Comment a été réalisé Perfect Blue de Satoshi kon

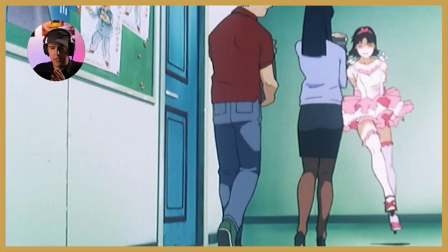(8:17)
Elle a envie de la poursuivre. Hop, on la voit courir. Elle vient de quitter à l'arrière du plan une entrée de champ dynamique du double de Mima qui arrive là.
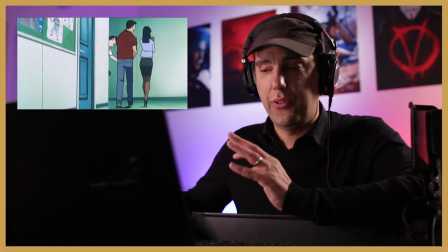(8:26)
Et hop, on va regarder, elle jaille d'un coup. Donc c'est extrêmement efficace. Et là, on a Mima qui arrive à son tour.
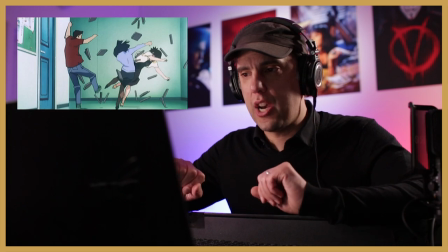(8:34)
Boum ! Elle percute en fait les deux personnages. On a l'utilisation ici d'un intensificateur.
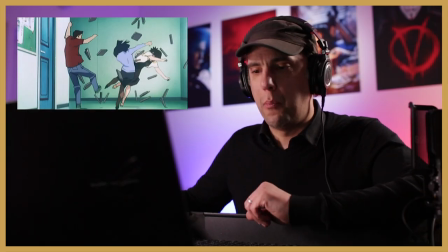(8:41)
On a tous les qui commencent à voler de partout donc c'est vraiment pour dynamiser en fait ce contact
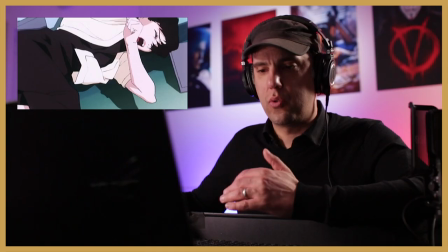(8:48)
hop un raccord sur sa chute donc c'est un cut coup pour vraiment appuyer sur le
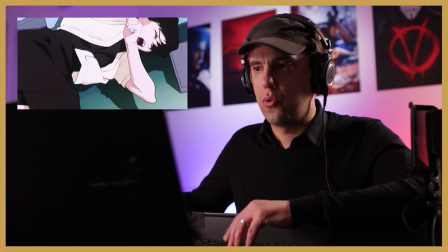(8:52)
fait que bah elle s'est fait mal et que c'est une chute un peu brutale on
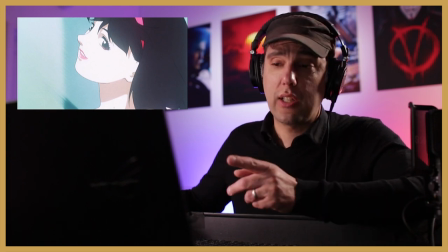(8:57)
a à côté de ça en parallèle on peut se dire d'ailleurs c'est un cut réaction sur la réaction du double qui s'amuse en
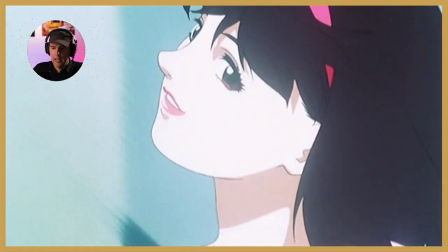(9:03)
fait de voir le personnage original être maladroit et elle regardez elle est dans la diagonale c'est ce qu'on appelle,
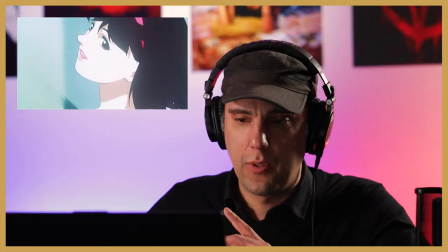(9:10)
on avait vu ça dans une précédente vidéo, c'est ce qu'on appelle les lignes de force. Donc là vraiment, pour donner un dynamisme, il faut vraiment être dans cette ligne de force.
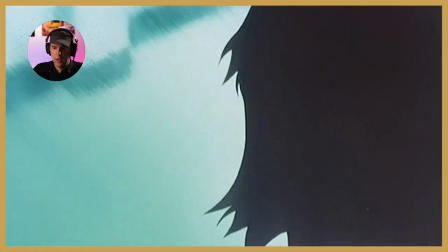(9:18)
Donc c'est exactement ce qui se passe et c'est un gros plan. Donc aller dans l'émotion, on raccorde sur elle qui elle aussi est en gros plan.
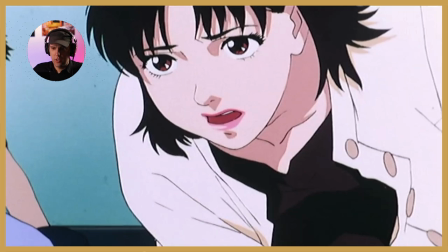(9:24)
On note qu'elle va pour partir dans la ligne de force aussi. On a ce plan-là.
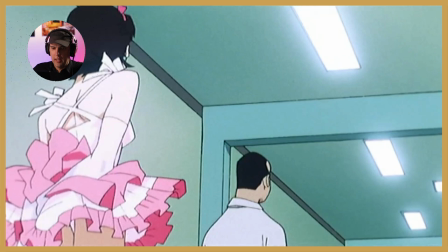(9:30)
Donc là, on est en contre-plongée, donc un plan qui est très valorisant et on a un triple intensificateur.
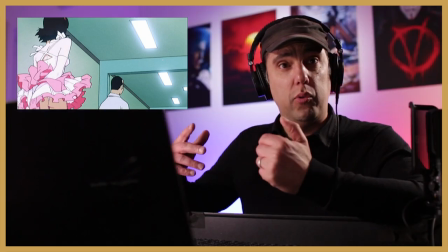(9:38)
On a les lumières qui sont ici, qui nous éblouissent un petit peu donc intensificateur,
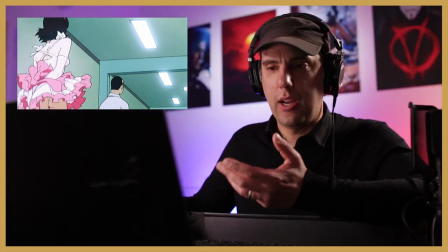(9:42)
on avait vu ça dans E.T. donc c'est pour valoriser un petit peu la scène, les lampes également un amplificateur,
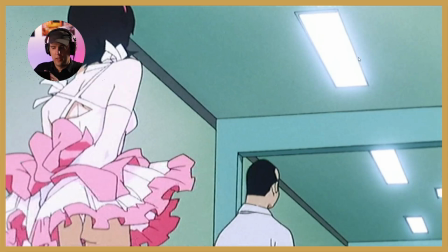(9:48)
ça fait penser un petit peu au tiret qu'il y a sur la route lorsque ça passe, c'est vraiment pour dynamiser tout ça,
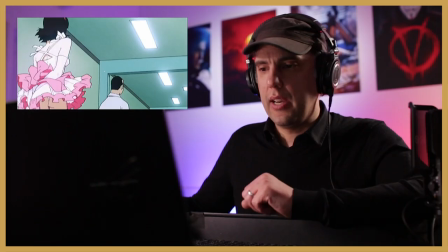(9:53)
en plus là on a une fuyante également ici et on a également les gens on va dire les passants,
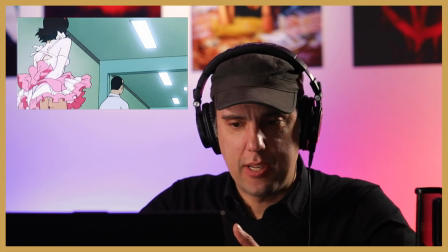(9:58)
qui sont là et qui à la fois nous gênent parce qu'on voit pas bien parfois le double demi-main,
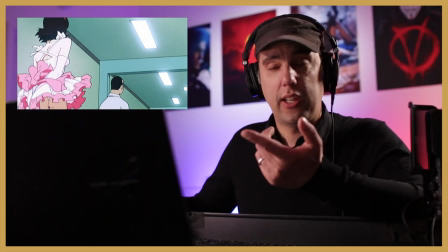(10:03)
donc c'est un intensificateur mais c'est également un amplificateur parce que le fait de passer à côté
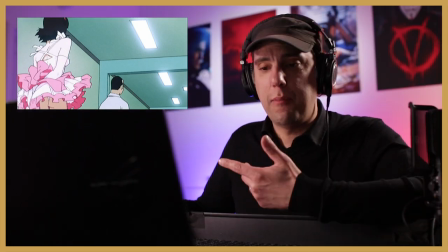(10:09)
d'eux donne des espèces de fuyantes qui dynamisent le mouvement et on a le
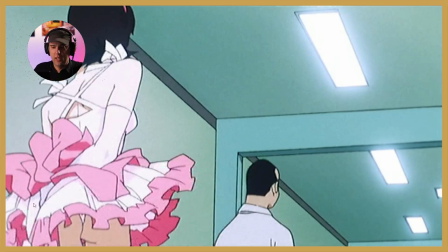(10:14)
froufrou enfin la jupe de la jeune fille qui est un amplificateur aussi
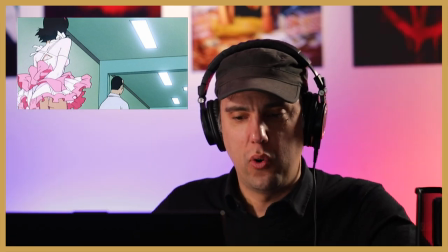(10:19)
de son mouvement parce que ça vole au vent et c'est également un intensificateur
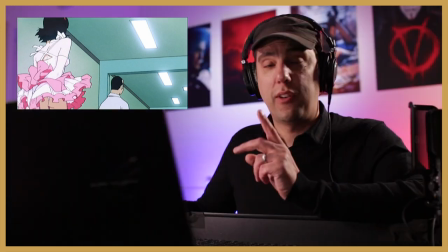(10:24)
je laisse aux plus perspicaces de savoir pourquoi là on
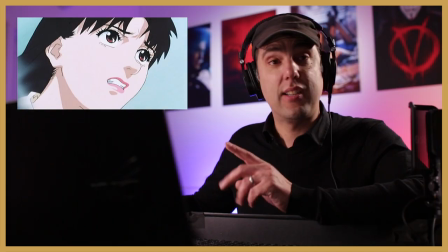(10:29)
arrive le raccord parce qu'on est passé devant en fait des personnages qui nous ont masqué
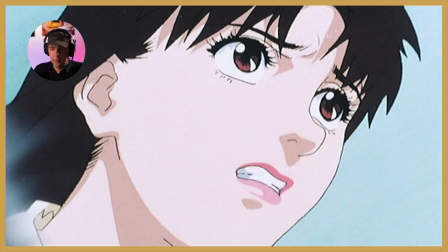(10:33)
et ce qui nous permet de raccorder sur le gros plan de mima qui fonce à toute vitesse donc là elle fonce de gauche à droite
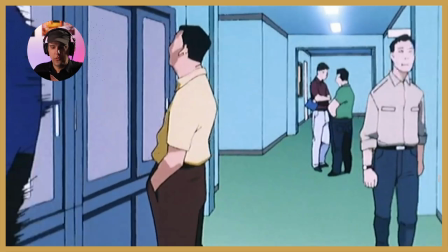(10:40)
là c'est un point de vue c'est un pur point de vue vous noterez aussi que ce plan là est plus chaotique il ya une volonté de
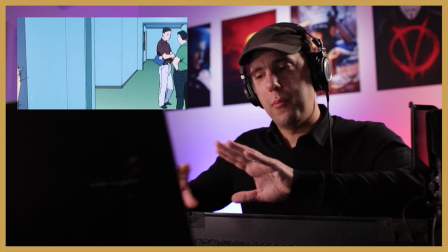(10:47)
donner la sensation qu'on est à l'épaule alors que le plan d'avant était extrêmement fluide donc ça donne la sensation que on était au stedicam quoi
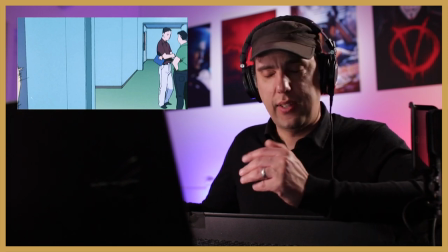(10:55)
parce que évidemment le double de mima est très habile il est agile il fonce à toute vitesse alors que mima elle court a plus de
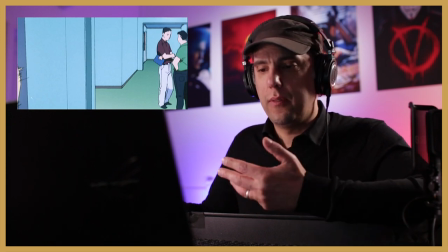(11:02)
mal et on verra qu'il ya d'autres caractérisations qui vont être utilisés.
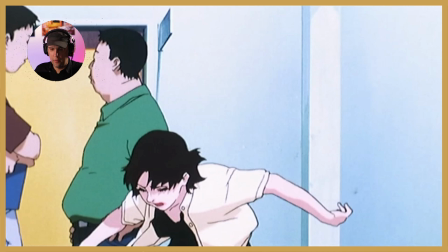(11:07)
Là, on revient sur elle, donc c'est un retour point de vue, raccord-mouvement, on a un petit peu.
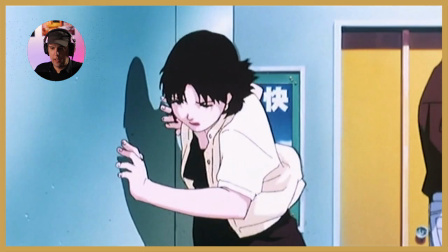(11:14)
Vous voyez, elle salle plus contre le mur, elle a plus de mal, elle est dans les difficultés. Elle court.
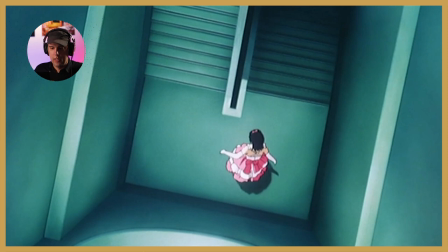(11:19)
Donc là, on a changé de lieu, on est en top shot et la caméra qui descend
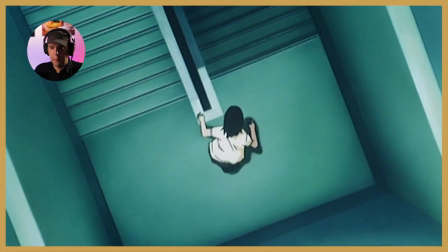(11:26)
sur elle, ça donne vraiment une impression comme ça, un peu en spirale et c'est pas pour rien d'ailleurs qu'ils descendent. Le fait de descendre, c'est pour aller vers le subconscient, c'est pour traduire la folie on est on descend fait dans la folie donc là on raccord dans le mouvement toujours
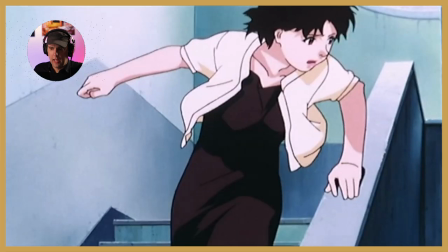(11:40)
la ligne de force là qu'on a ici elle arrive donc elle la ligne de force elle est brisée parce que
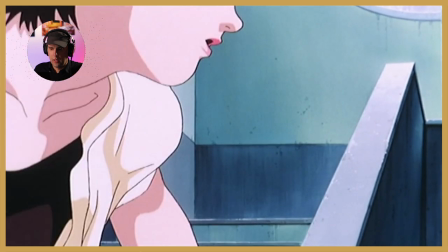(11:45)
elle arrive comme ça et puis elle va tourner donc c'est beaucoup moins dynamique hop de nouveau le raccord toujours une ligne de force ici donc un gros
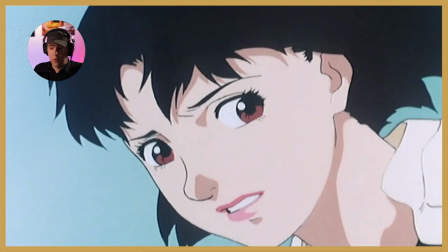(11:53)
plan donc elle la nargue carrément elle arrive donc là on est dans la ligne de force de nouveau mais elle vous noterez qu'il ya
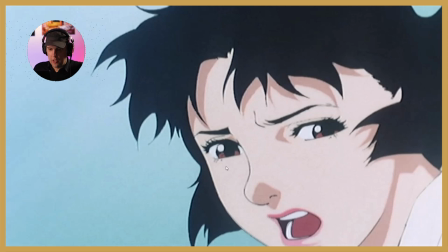(12:00)
pas les petits éléments qu'il y avait sur le côté, je ne sais pas si vous avez fait attention,
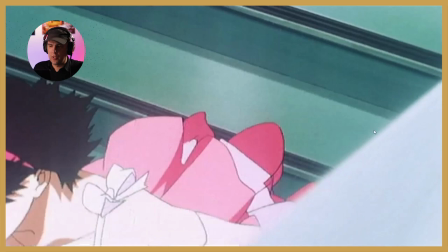(12:04)
il y avait les rebords complètement artificiels ici, on peut se dire que c'est la rambarde en fait de l'escalier,
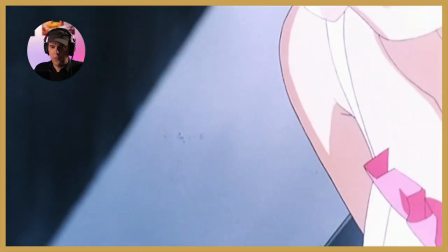(12:10)
mais qui donne des lignes beaucoup plus fortes. Oui, regardez ici, ça souligne la ligne dynamique.
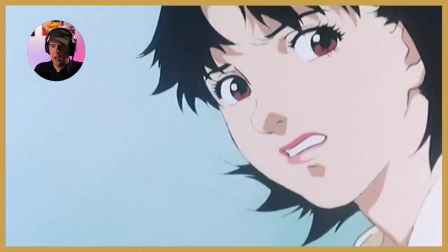(12:17)
Alors qu'elle, on a un masque au départ, mais elle n'a pas à progrès.
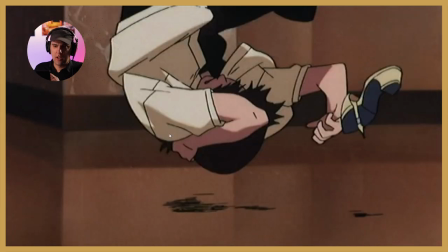(12:21)
Elle dégringole sur la gauche, donc là c'est un cut coup pour la chute.
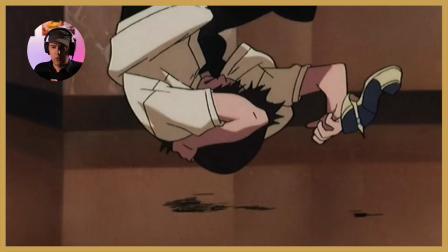(12:26)
On est dans un autre environnement, on est dans des teintes plus Maro
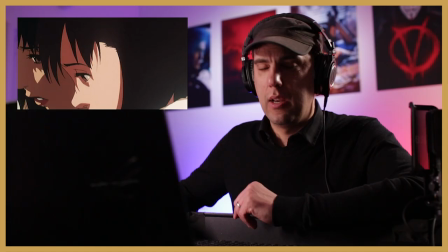(12:32)
elle se redresse face à un miroir Satoshi Kon va beaucoup jouer entre ce qui est réel et ce qui est
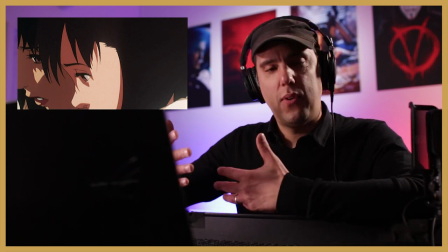(12:39)
imaginaire et l'idée du reflet renvoie à quelque chose qui est imaginé
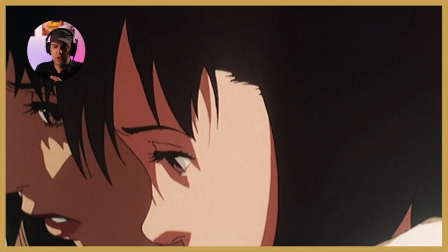(12:45)
donc le réalisateur doit certainement laisser suggérer que en fait elle est face peut-être à son propre double
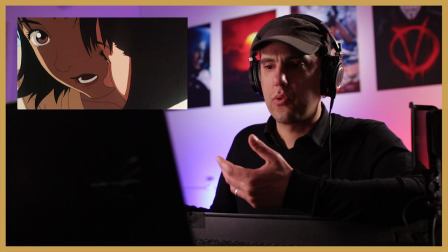(12:51)
elle se voit elle-même donc on se dit est-ce vraiment elle
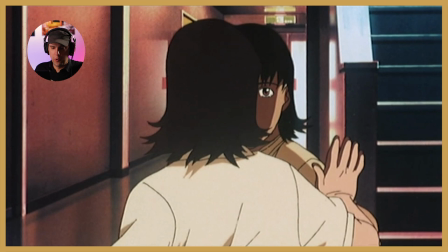(12:55)
elle se redresse un raccord pour élargir un petit peu pour donner un peu de spatialisation pour savoir un petit peu où on
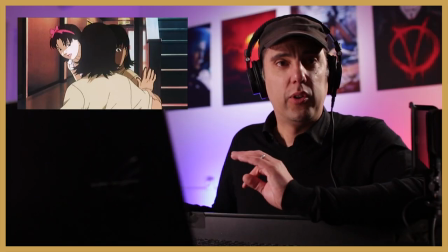(13:01)
était et là hop elle arrive plan qui est un peu étonnant parce que en réalité pour avoir ce plan là il faudrait que ici physiquement
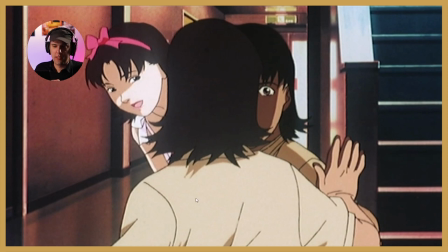(13:09)
on ait le double de Mima donc qui devrait être normalement qui devrait masquer son épaule on devrait avoir là de dos ses cheveux or on voit qu'elle
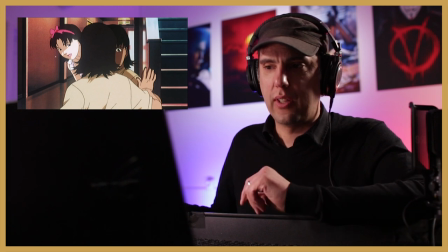(13:17)
n'apparaît que dans le miroir donc ce qui souligne vraiment le fait que c'est un personnage qui est complètement imaginaire
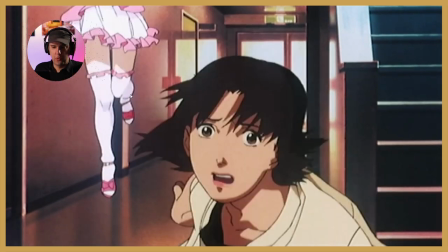(13:25)
et elle part dans la profondeur du miroir, et elle fonce vers nous.
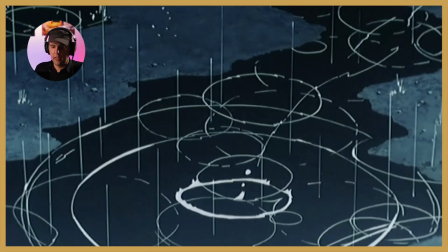(13:33)
Alors, on va voir là, vous allez voir la caractérisation, vous avez vu,
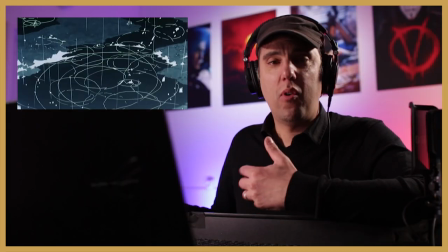(13:37)
tout délicat, et elle, boum, vraiment lourd, beaucoup moins agile.
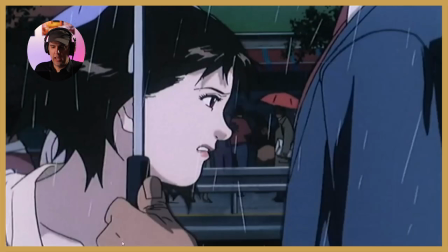(13:44)
Elle, on est plus serré sur elle, elle galère à avancer.
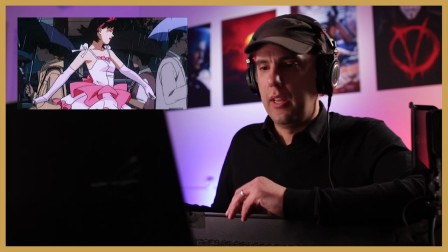(13:48)
Vous avez vu aussi l'utilisation des passants, de façon à dynamiser aussi le mouvement.
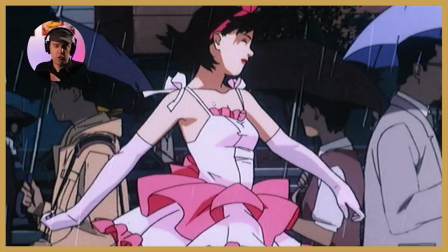(13:54)
On est sur le double demi-main en plan plus large parce que pour elle franchement ça avance tranquille il n'y a pas vraiment de
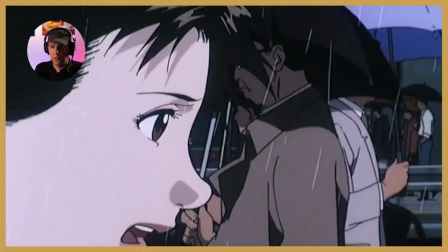(13:59)
difficulté et pour autant elle va elle va aussi vite si ce n'est plus là on resserre sur elle parce que voilà elle a envie de se donner
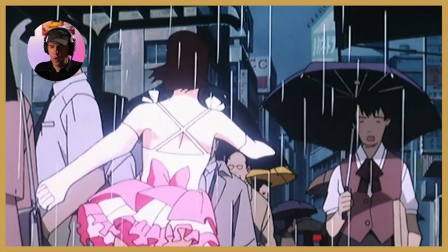(14:07)
à fond hop on raccorde sur le mouvement avec elle qui habilement esquive tout le monde et là nous avons dans le même
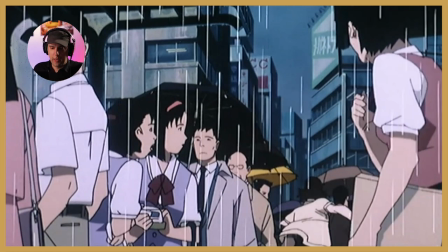(14:15)
plan de façon à pouvoir justement mettre en parallèle bah le fait que mima est beaucoup moins habile hop esquive en plan top
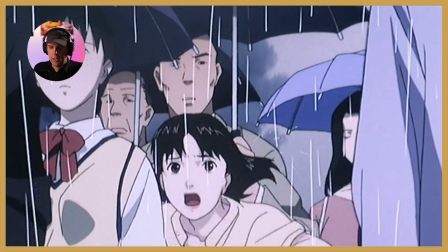(14:24)
elle arrive donc là on a un plan qui est complètement bouché il ya plein de personnages partout on se dit c'est foutu
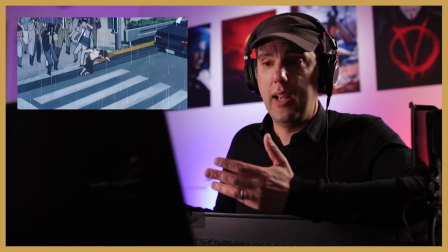(14:31)
a perdu de vue complètement le double de mieux on la voit même plus et là regardez on avait un plan qui était bouché et on arrive sur un plan où
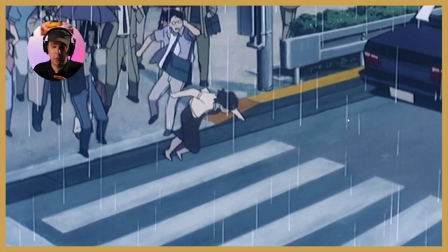(14:38)
subitement il ya de l'air et paradoxalement bas c'est un plan qui peut être dangereux
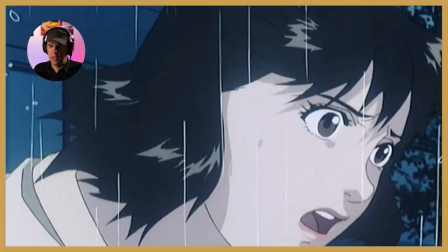(14:42)
voilà on raccorde sur elle on est serré sur elle ça veut dire que elle ne fait pas attention à l'environnement
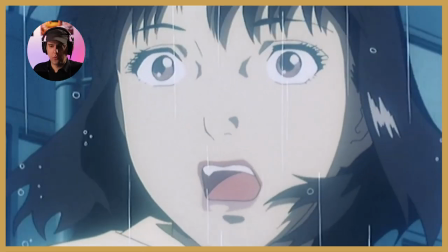(14:50)
Point de vue Le camion qui arrive Cut réaction sur elle Avec la lumière qui arrive Qui intensifie en fait sa réaction
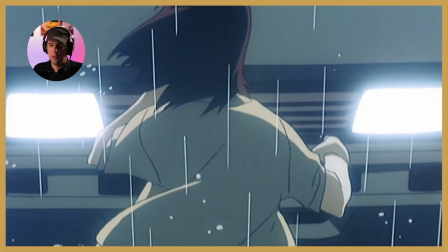(14:59)
On a vu que c'était le tueur On raccorde Sur le camion Lumière blanche On se dit elle est morte
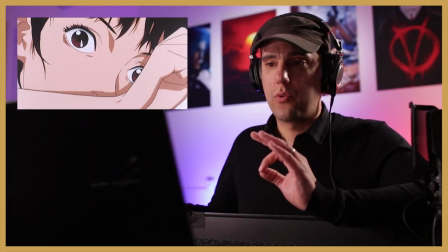(15:07)
Raccord sur les yeux On se dit ok Elle a rêvé
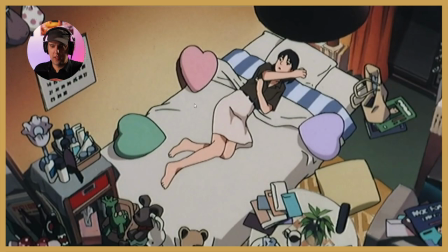(15:12)
Mais on ne sait pas où elle est Plan de spatialisation Plan important Parce qu'on va voir qui va jouer aussi
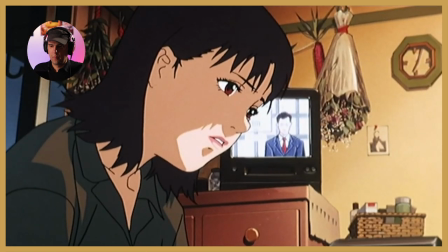(15:20)
elle se redresse on raccorde le rythme est plus lent
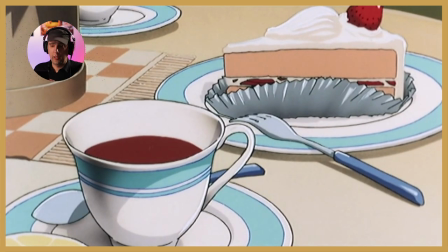(15:28)
on a un plan fixe qui laisse sous-entendre une ellipse parce qu'on comprend qu'ils ont langé ils ont bu un petit peu
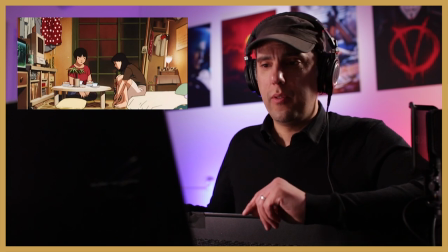(15:36)
alors pour ceux qui ont vu le film ce personnage là
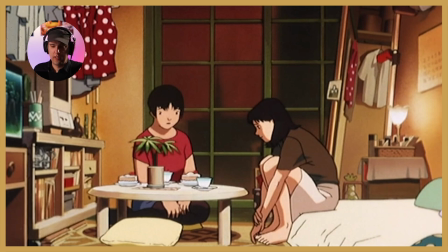(15:40)
est donc le le double de Mima, donc c'est ce personnage là qui est le pire ennemi en réalité du personnage principal
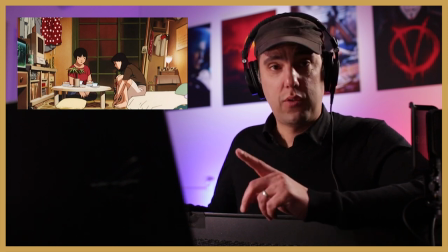(15:49)
voir qu'il y a un jeu de Satoshi Kon, justement, pour donner des indices par rapport à ça.
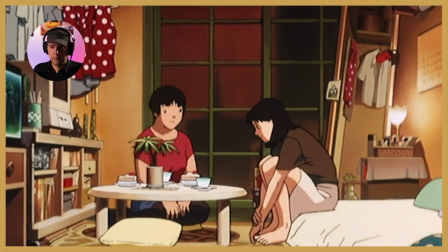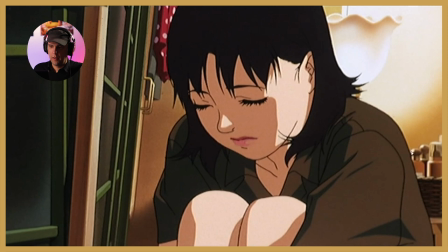(15:59)
On raccorde sur elle, donc on voit qu'elle est compressée, déjà physiquement, avec ses genoux et tout ça. Puis là, aussi, pareil, elle est bloquée, avec ce cadre, donc elle n'est pas bien.
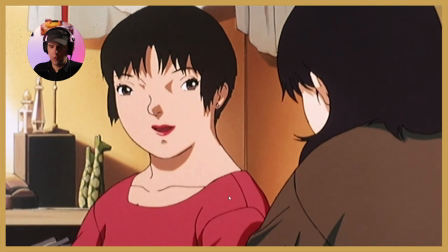(16:13)
Donc là, on a une petite ligne de séparation, mais rien de bien grave. Elle est là.